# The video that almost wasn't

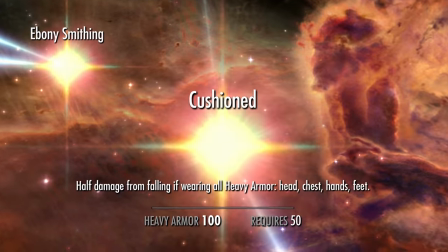[8:19]
By this point, I've shown enough of legendary difficulty to justify the video's title and now I'm free to find some cool stuff to end it on.
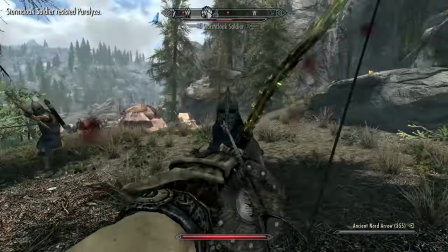[8:26]
It starts with my favourite ability perks that Ogrub unlocked during his level up marathon.
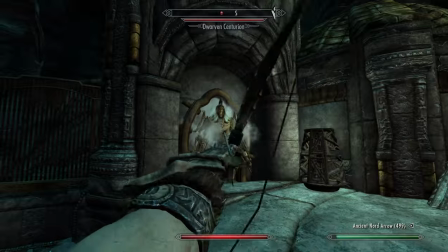[8:30]
I do this to educate people about Skyrim, as well as to show off some of the cool things that Ogrub has learned during this video to make him seem even more powerful.
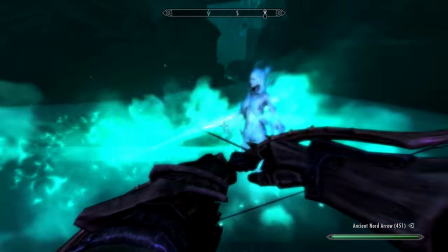[8:37]
I started work on the sequel, concerned that Ogrub wouldn't have far to develop. How wrong I was.
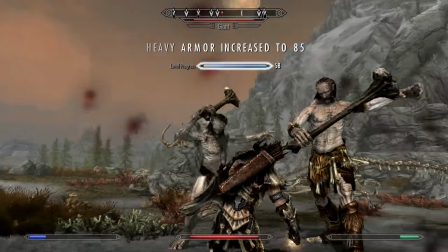[8:43]
And I'm pleased I was. The level grind was done for real, of course. I was sat there for hours, browsing my phone while healing Odgrub whenever he was hurt.
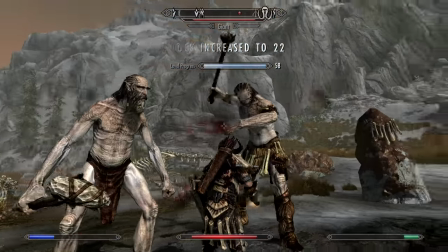[8:51]
But the grinding against the two giants wasn't done at legendary difficulty since I'd have to keep running away so that my magicka and health could regenerate enough to grind some more.
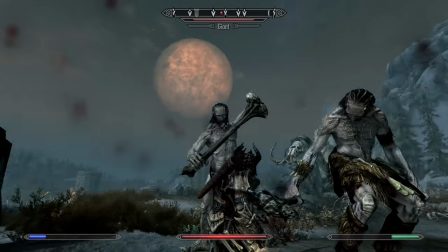[8:58]
Not worth it. Plus, it's not exactly a challenging fight, is it? It's a long slock. So I think doing this bit on novice difficulty is justified.
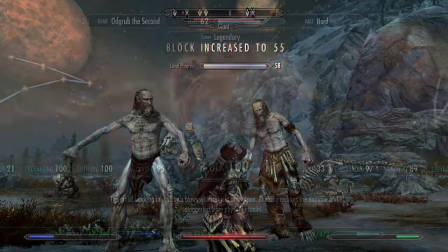[9:06]
I was thinking of showing the game's difficulty being turned down to Novice and then later Oddgrub accidentally beats a dragon too easily before turning the slider back up again,
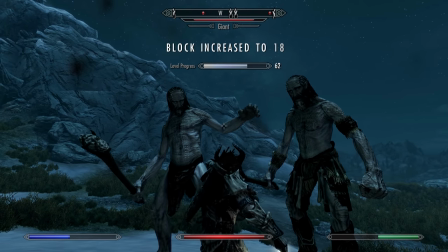[9:13]
but decided this was too gimmicky and fake-sounding and would have detracted from his quest in a bad way.
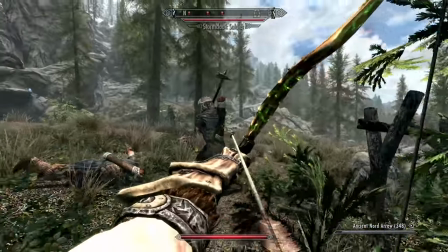[9:18]
The paralysis bits are cool. I wanted to show a few of them. But all this is overshadowed by the beheading sequence.
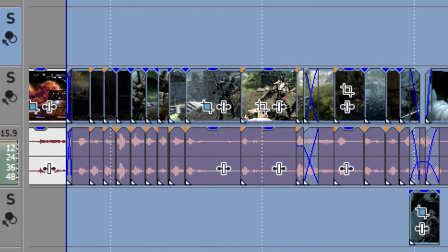[9:24]
You know the one. I am so happy with this bit. The montage started out as a normal length, but when watching it I thought, this is so Oddgrub.
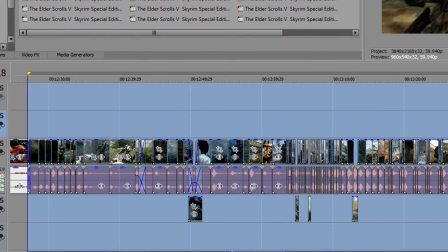[9:33]
Thought it would be funny to extend ended. The question is, how long for? I worked on this for hours, extending it further several times just for the lulz.
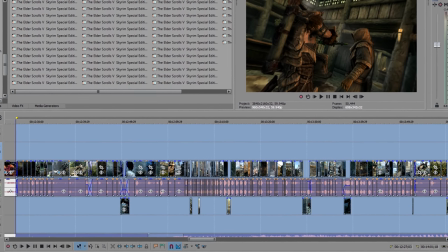[9:42]
It took me a whole morning to capture the footage for it. The final version drags on for a whole 2 minutes, far longer than is necessary or, indeed, enjoyable.
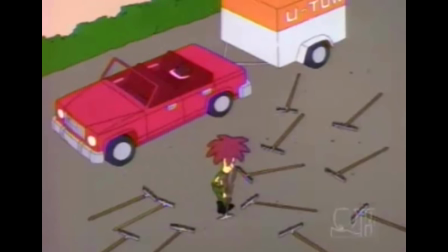[9:51]
But that's the joke. Much like Sideshow Bob with the ranks, the joke here is how unnecessary it all is.
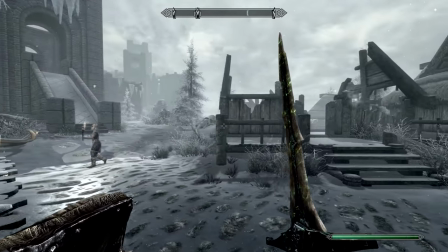[9:57]
Oldbrub loves his killing, and while the first video is shocked with violent outbursts,
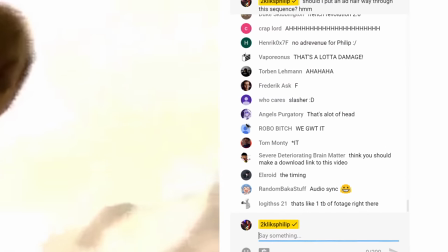[10:00]
this beheading sequence succeeds in doing the same kind of thing again but but in a way that's different enough to justify its existence.
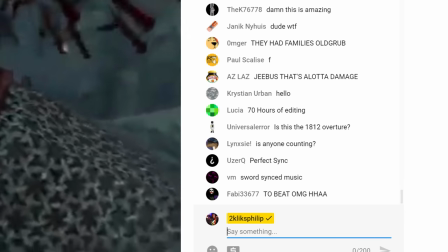[10:06]
And I loved watching this sequence during the premiere. It's perfect in all the ways it's not.
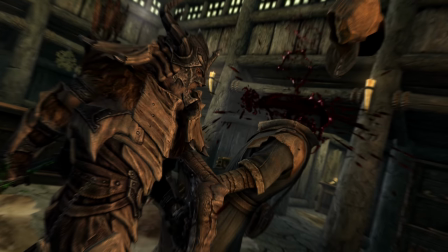[10:11]
A video like this is 50% about knowing the game incredibly well and being able to plan out a story in your head,
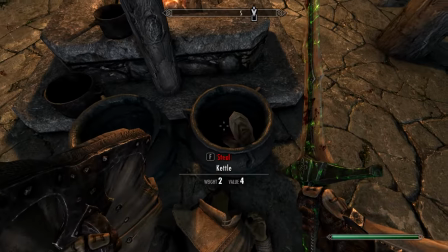[10:16]
but the other 50% is about trying things out and knowing when to be side-tracked by something you discover along the way.
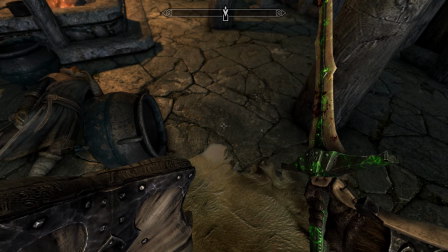[10:22]
It's these little things that make a video special. It's bits like the undead creature who runs away.
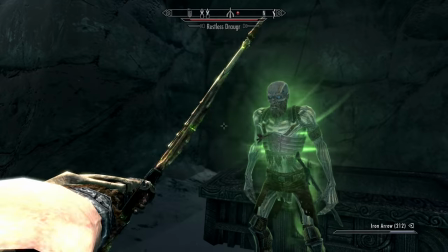[10:27]
I didn't know why he did that. And I didn't expect it until he did. It's about turning a simple beheading into the longest segment of the video because it's the least appropriate part to do that too.
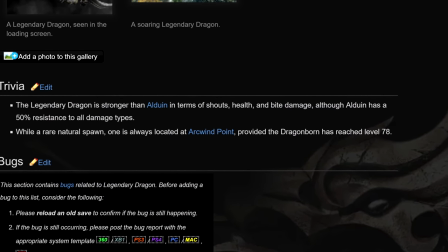[10:35]
And it happened again on my search for a legendary dragon. Did you know the only place with a guaranteed legendary dragon spawn is right here, where Odgrub finds one at the end of the video?
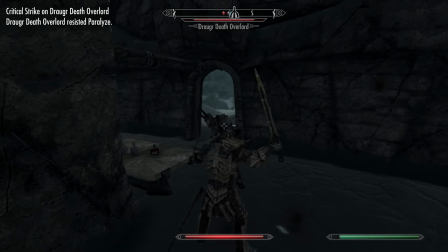[10:45]
I didn't. Not until I had recorded the other dragon fights and was so desperate to find a legendary one that I consulted the Elder Scrolls wiki page on them.
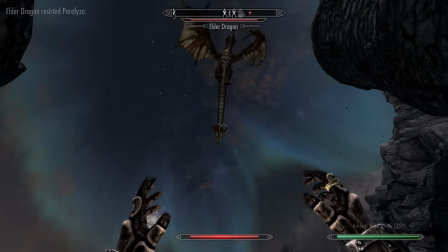[10:52]
I was shocked when I discovered that it was right next to the dragon I had just fought.
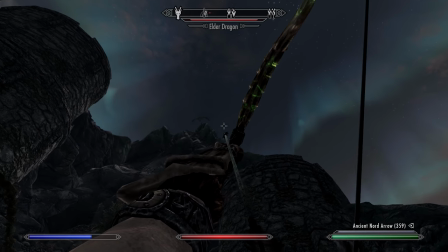[10:55]
The way the Elder Dragon got distracted by something further up the mountain, the way it led Odgrub straight to the final challenge, it was too perfect.
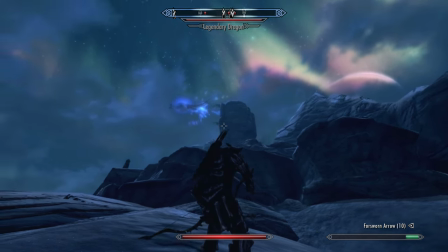[11:02]
It was honestly down to luck and wasn't planned at all. I was this close to spawning a legendary dragon, but didn't and think the video's all the better because of it.
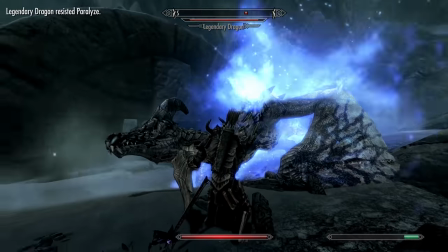[11:11]
And what a setting for a fight. Huge ruined towers. Deathlords everywhere. The Aura Borealis overhead.
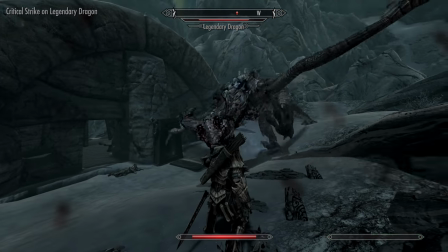[11:17]
The game served the video's grand finale to me on a platter. And it was better than had it been planned for.
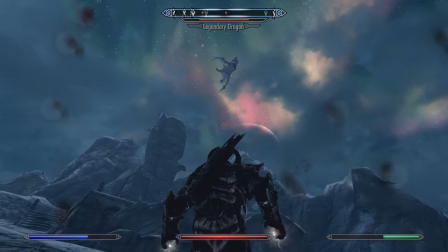[11:23]
Getting the achievement for killing a legendary dragon only made it even sweeter. It was genuinely the first time I had battled a legendary dragon.
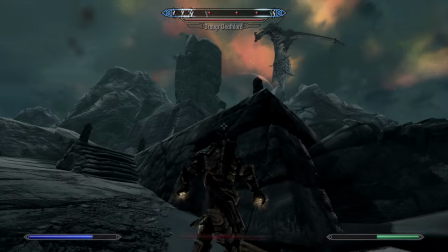[11:29]
And yes, it was at legendary difficulty.
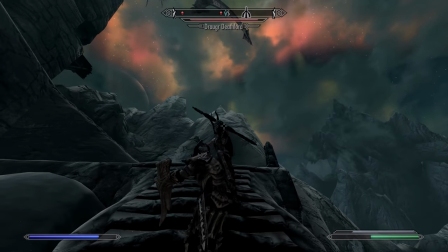[11:32]
The original Ograb was a fearsome warrior who had been everywhere, but I had played as him back in 2011, long before the expansions and legendary dragons even existed.
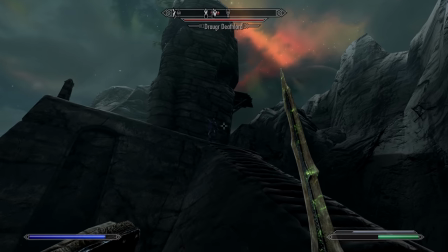[11:41]
Plus, he only reached level 60. It's lucky stuff like this that scares me off trying to make a sequel.
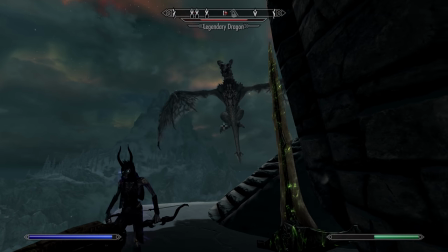[11:46]
The first Ograb video had the same luck, and I had the same worries about making this one. No matter how much you try to plan a video, so much of it is uncertain.
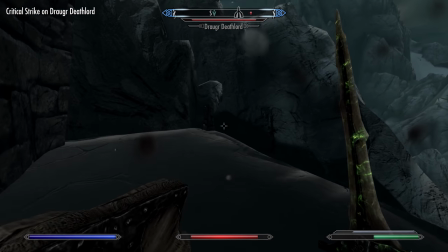[11:54]
In my head I imagined the worst-case scenario where nothing goes my way, yet it seems that reality is kind,
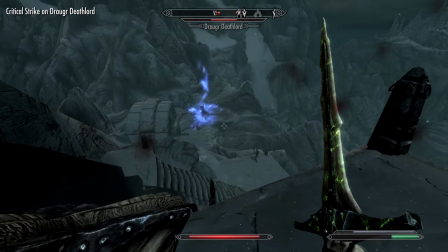[12:00]
and simply messing with the game unearths so much potential content, and this video is all the better for it.
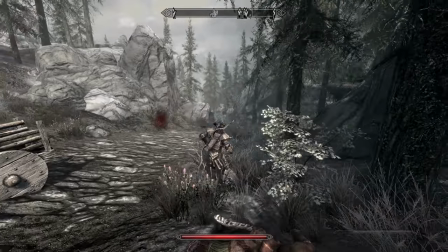[12:05]
And last, that walk back to Lydia. That was something I had planned for, probably before I even intended on making a sequel.
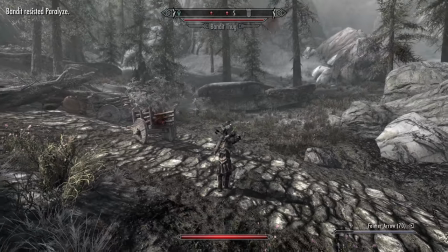[12:12]
It seemed like the only way to 1-up running across the entire map. Was it hell to do? No, not at at all.
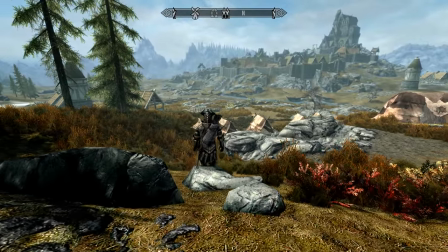[12:18]
Probably took me about an hour, and for most of it I was happily browsing stuff on my phone whilst occasionally adjusting Odgreb's direction to avoid obstacles.
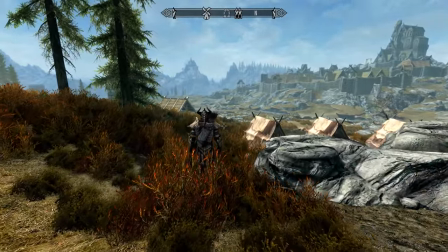[12:25]
Skyrim's speedruns don't take nearly as long as you might expect them to.